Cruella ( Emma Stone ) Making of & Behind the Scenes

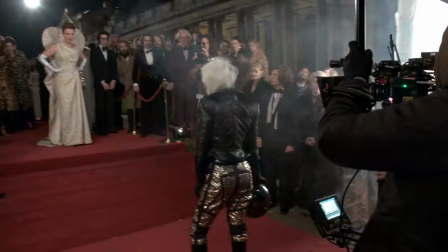28:47 Arriving on a motorbike, which is the first photo bomb, we actually ended up keeping it quite simple because all these things were quite fast.
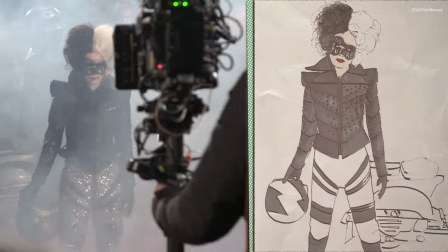28:53 She'd be there, blah, blah, blah, and gone. So you needed to make maximum impact in a fairly short space of time.
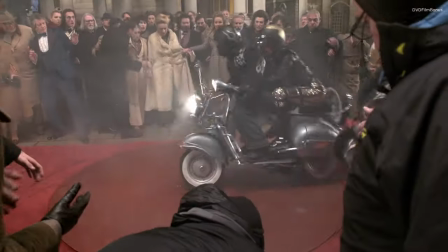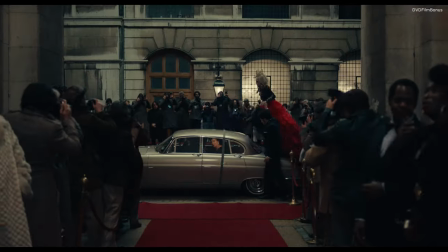29:04 Okay, the amazing dress that engulfs the car, this is photobomb number 2. I always loved juxtaposing a crisp military jacket with a flouncy skirt. We basically took that idea and exploded it.
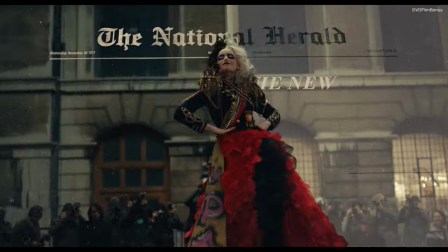29:17 The jacket was decorated with all the stuff you would expect,
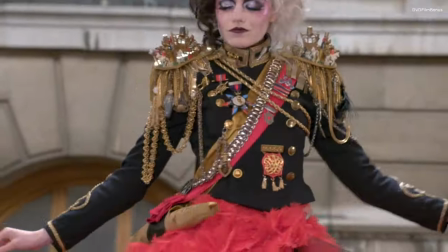29:22 aiglets, nettles, you name it, but they're actual toys or watch straps. So it's like a toy cupboard on each shoulder.
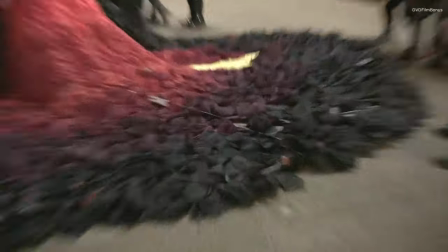29:28 And then the skirt was all this like feathers in very deep red.
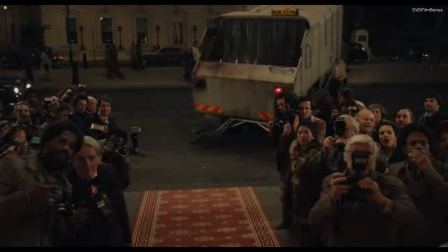29:36 I mean, I love that garbage dress. Garbage trap.
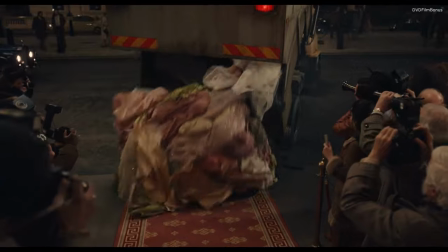29:41 Well, that did take quite a long time. I don't know if they ever say it in the script, but it was her 1967 spring collection. Putting it on was just like
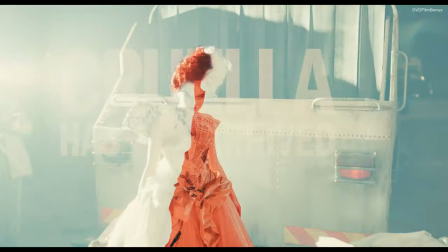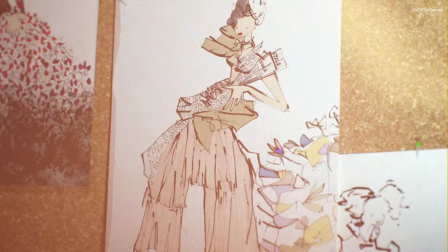29:50 mind-blowing in a 40-foot train. Because it's supposed to be rubbish, we would use newspaper. It's like things you only ever imagine and don't think you would actually put on your body and carry behind you on a garbage truck.
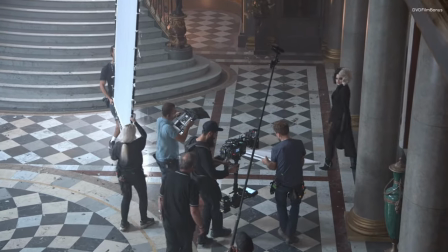30:05 That was one of my favorites. My favorite piece was the coat at the very end of the movie in the last scene.
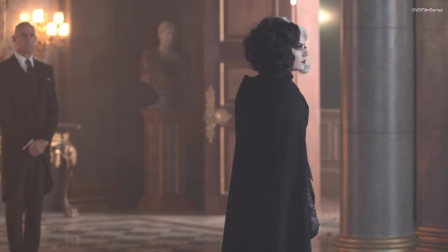30:13 It's just beyond stunning. And I am hoping they'll let me take it home with me, but I doubt it.
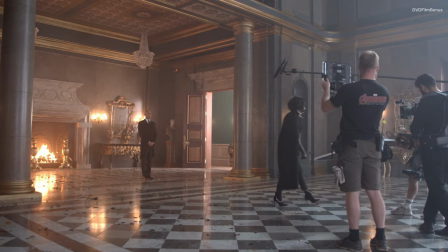Once you've stepped onto set with the costume, you can't help but really feel like you're dropped into the skin of a character.
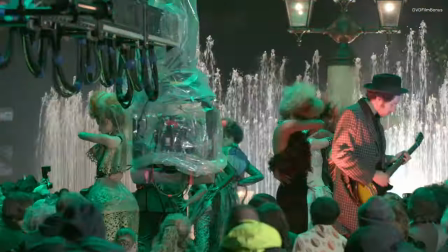30:31 And then you look around and the attention to detail in everybody has just been immaculate. I mean, the costumes are mad important in this one.
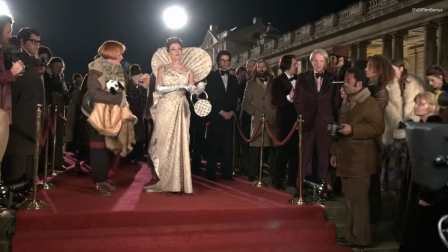30:38 I don't know how they've done it. It's a ridiculous amount of costumes.
Here we go.
Every single background artist looked like a lead character. It was like that.
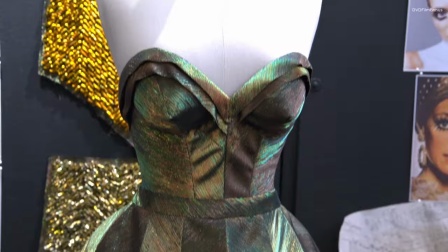30:48 20 dresses come in and the wardrobe people are, you know, you're watching and you're just like, someone had to sew and make and design all of that.
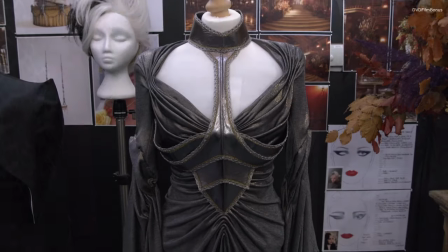30:56 You just gotta sit back and be amazed at what Jenny and her team have done.
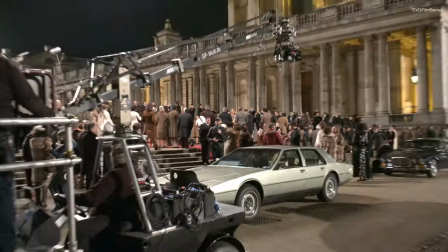31:01 The scale of this movie is bigger than a lot of the films that I'm used to,
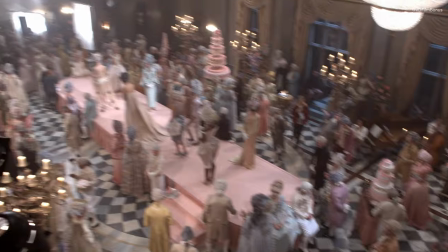31:06 and it's really incredible to look around at these masses and masses of people decked out to the nines.
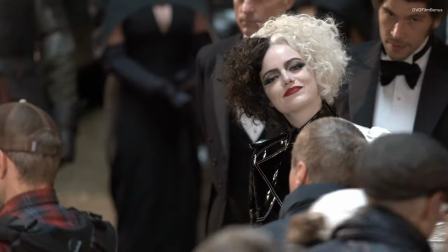31:11 It's really a very important part of creating the world of Cruella.
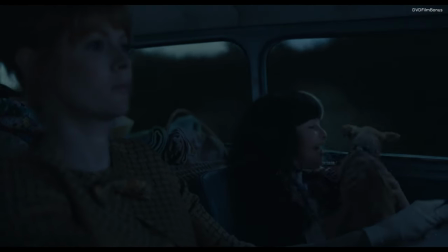31:20 London, here we come.
The scale of this movie is bigger than a lot of the films that I'm used to, and it's really incredible to look around at these, like,
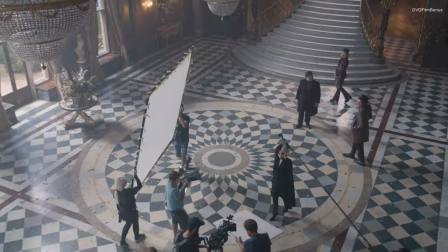31:33 enormous sets, and the locations are just fantastic. The fun thing about Cruella is the sheer number of locations for such a large studio film.
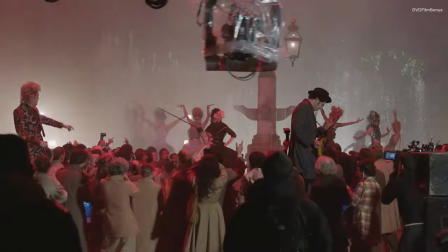31:43 We've had 45 different locations, and I think we shot on location for nearly 40 days. It's had a vast scope for us, the amount of sets, the scale of sets.
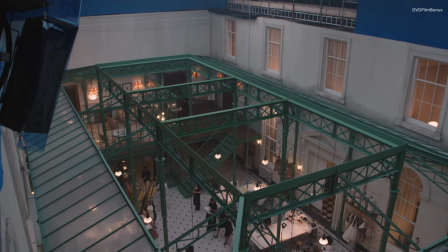31:52 So we've got 96 official dress sets. That volume is, like, unheard of. I think it's one of the most exquisite production designs I've ever worked on.
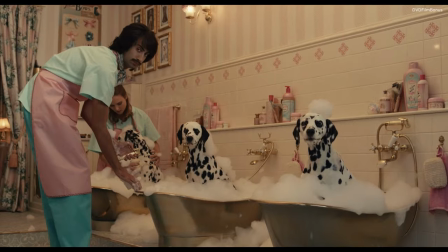32:04 The level of artistry that's gone into the creation of this world is absolutely remarkable. One of the great joys of shooting in London, particularly a film that is set in London, is to take advantage of all the great settings that London has to offer.
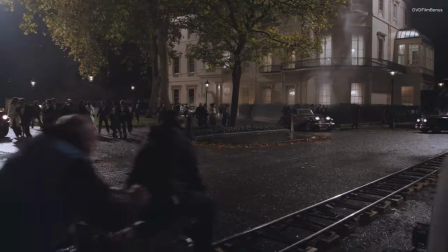32:25 From the sort of back streets of London to huge mansions and the more aristocratic,
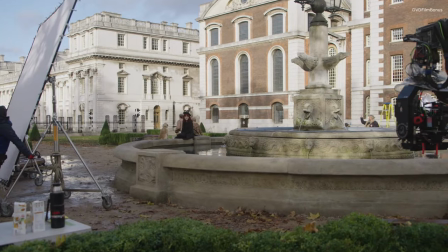32:31 fashionable places in London, all of those are essential to creating the world of Cruella and to tell the story.
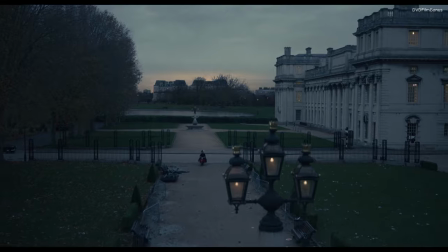32:40 It's such an embarrassment of riches in London. I just loved having that texture of outside and the depth of it and really being able to see the London architecture.
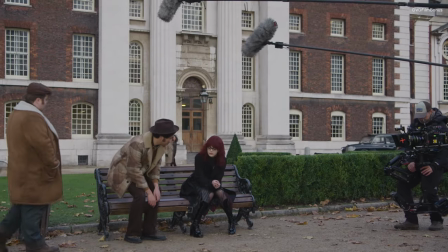32:48 So I wanted to be outside as much as we could. We were looking within the London sort of region for the many locations.
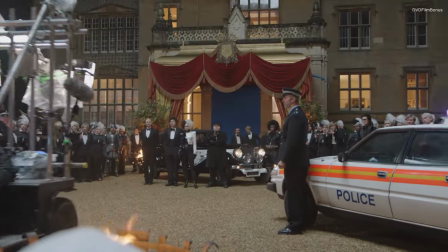32:55 Obviously, we're very lucky in this country, and especially around London, to have some fabulous stately homes.
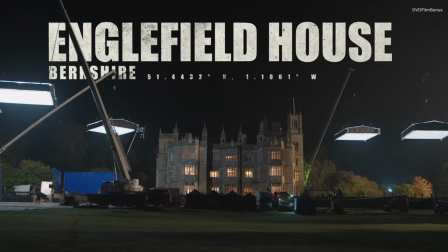32:59 One of those is Englefield House, which we used for Hell Hall.
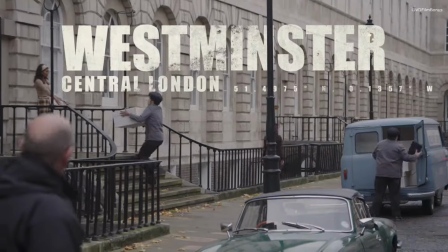33:03 In central London, we found some beautiful Georgian houses or period houses in Westminster for our House of Baroness exterior.
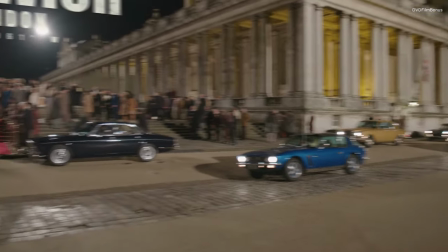33:12 We have filmed quite a lot in Greenwich at the Naval College. It's these amazing, beautiful grand buildings.
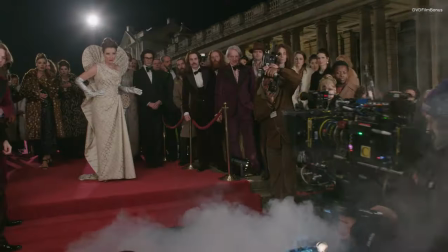33:17 It's an incredibly versatile site. We've used it for several red carpets. We've used it for some parks. Quite quintessentially London, but again, a little bit different, for example, to where we did our vintage store, which was in Notting Hill,
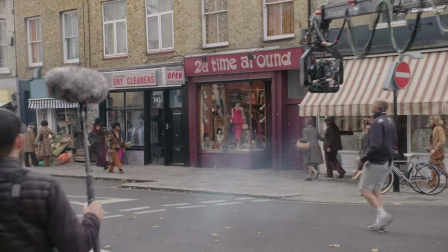33:30 which is a little bit edgier, which is why we put that scene there, because she's finding the punk roots that we then later explore. We had a really short window to dress that street. Day and a half. Yeah, a day and a half to do Portobello Road.
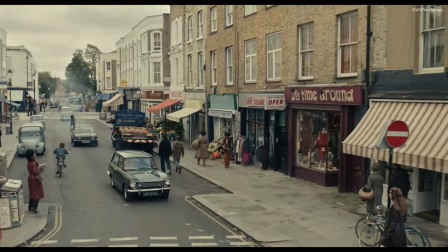33:43 I mean, there were people everywhere. We were changing awnings and signage and turning cafes into hardware stores. Every single thing got changed. It was really exciting to me being able to work in those spaces in the actual locations that we're setting the film.
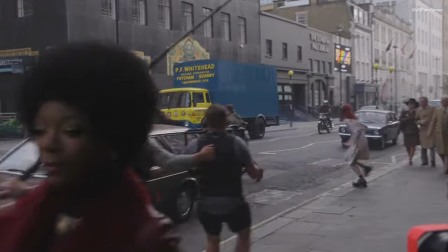33:58 In fact, I think the first shot we did was Horace and Jasper and Estella running out
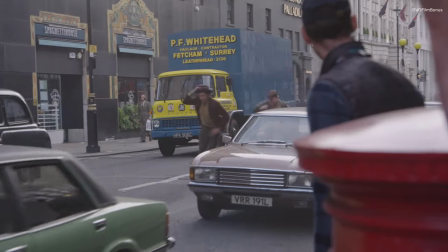34:04 of Liberty's and jumping on a bus going down the street with 1970s traffic and a camera chasing them.
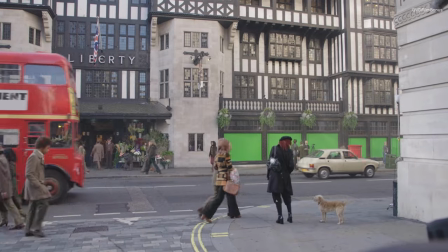34:09 It was a great way to sort of kick off the show. Liberty's such a beautiful old building, and they've kept it so wonderfully. From a personal point of view, it's one of my favorite places. And the Baroness is so rude about it.
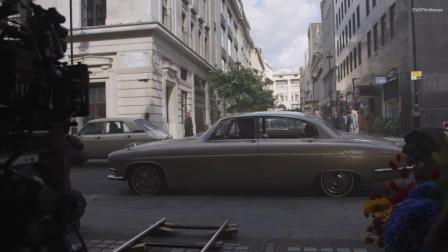34:22 God, it's all so depressing.
I think one of the most exciting moments was we filmed, obviously, outside Liberty's,
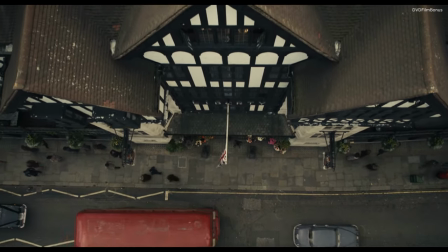34:31 but then the production recreated interior at the studio, and it was absolutely gobsmacking.
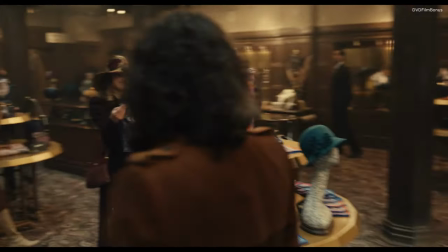34:38 It was spectacular. The most iconic department store in London, and here we are, not in it, yet in it.
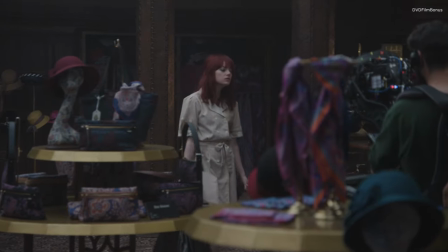34:46 There was no way we could go into Liberty's and strip out their stock, and it just wasn't going to happen.
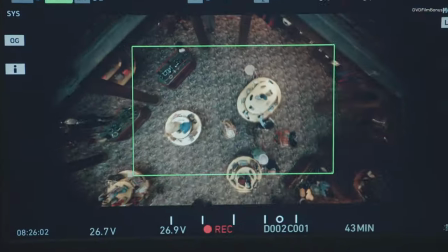34:51 So we had it 3D scanned, and then we had the whole thing made.
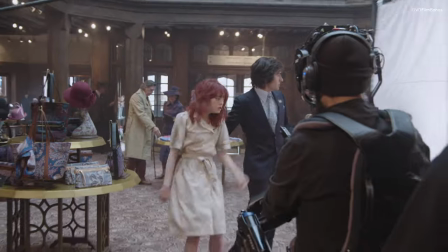34:55 So you're absolutely recognisably in Liberty, and we've copied it very faithfully.
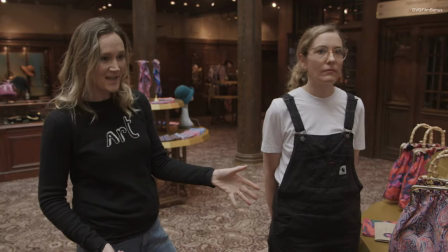35:00 We made all the scarves, we made the bags, we made all the tables, the jewellery cases, all to fit exactly the space.
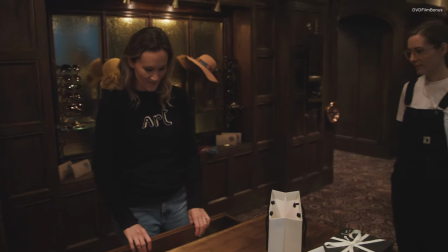35:07 This is our pack and wrap counter, all the working drawers, and they've got period staplers in, and then you've got all the Liberty's bags,
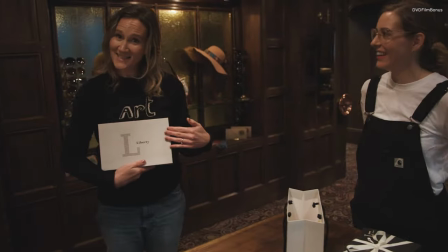35:15 which our graphics department have made, Liberty's boxes, little hooks with all the swing tags on.
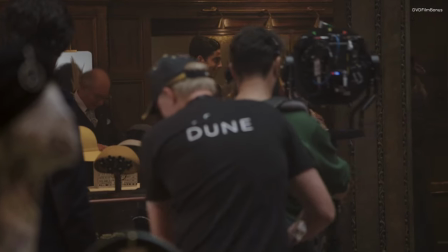35:22 I don't even know how much you're gonna see on camera, which is devastating because it's so much detail.
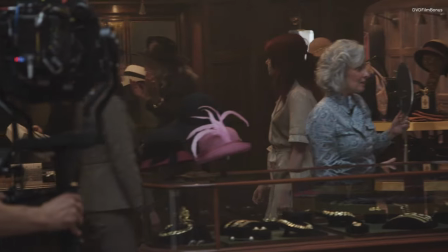35:29 It was just really special. I've actually spent quite a lot of time on the sets just because I wanted to look at all the props, literally every detail.
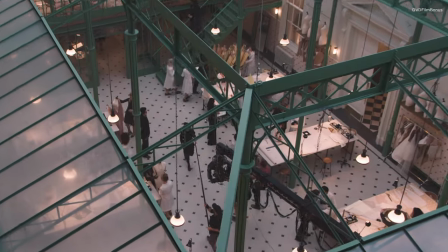35:44 And my warehouse, I just wanted to live in it. It was so beautiful.
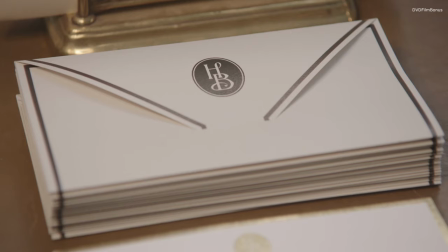35:49 I mean, on everything, the House of Baroness is written on my notepaper, on my cards. Things that the audience will never see are there for us as actors.
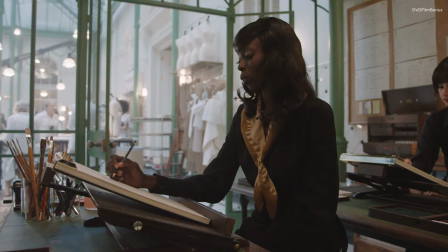35:57 In that set, we pretty much made everything. The couture tables where they cut, the designer's tables that were made, the cases that their pencils came in.
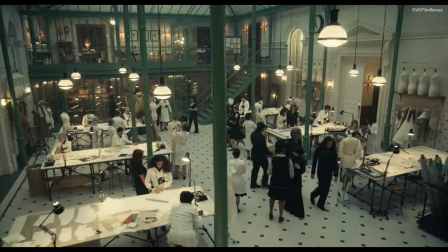36:06 Every single thing was bespoke to that warehouse. It's stunning.
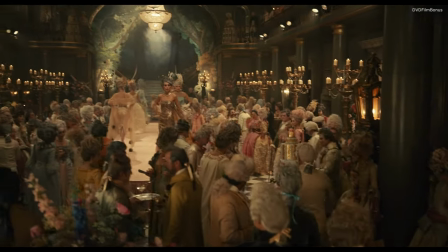36:14 We have enormous sets on this production. These absolutely gorgeous settings.
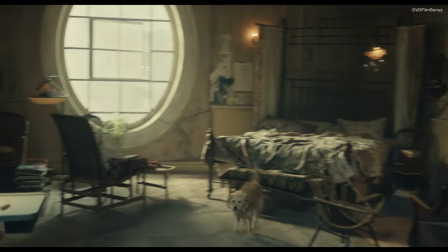36:18 The lair is actually one of my favorite sets that she did. And the walls and the layers of wallpaper and just the flow of the whole space.
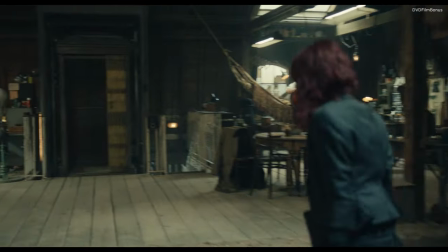36:26 We're on!
There's a lot of the film set in that space, and I didn't want it to become tonally too repetitive.
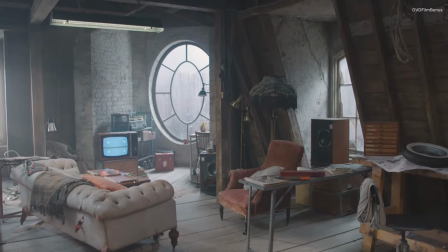36:32 So we just had lots of detail and texture off in the corners. Yeah, just kind of keep it interesting and then set it on fire.
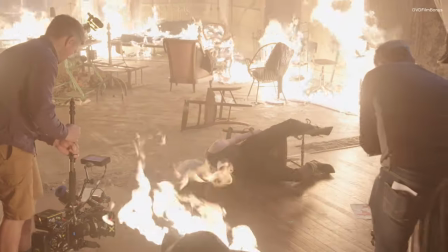36:40 Yeah. The thing I would say actually across the film that I'm so thrilled with is just the level of craftsmanship,
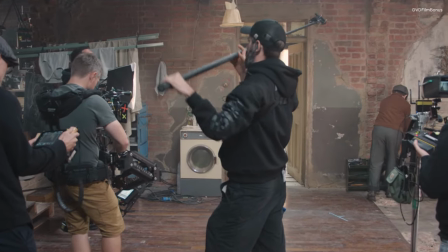36:47 because in many ways, the same craftsmanship that you see in the lair, whether it's how they've done peeling paint,
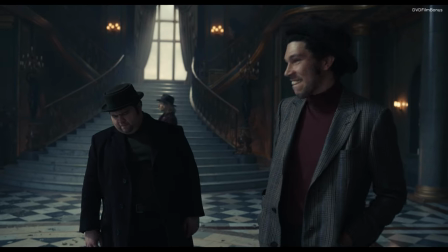36:52 is as important to me as the marble finishes in Hellman Hall.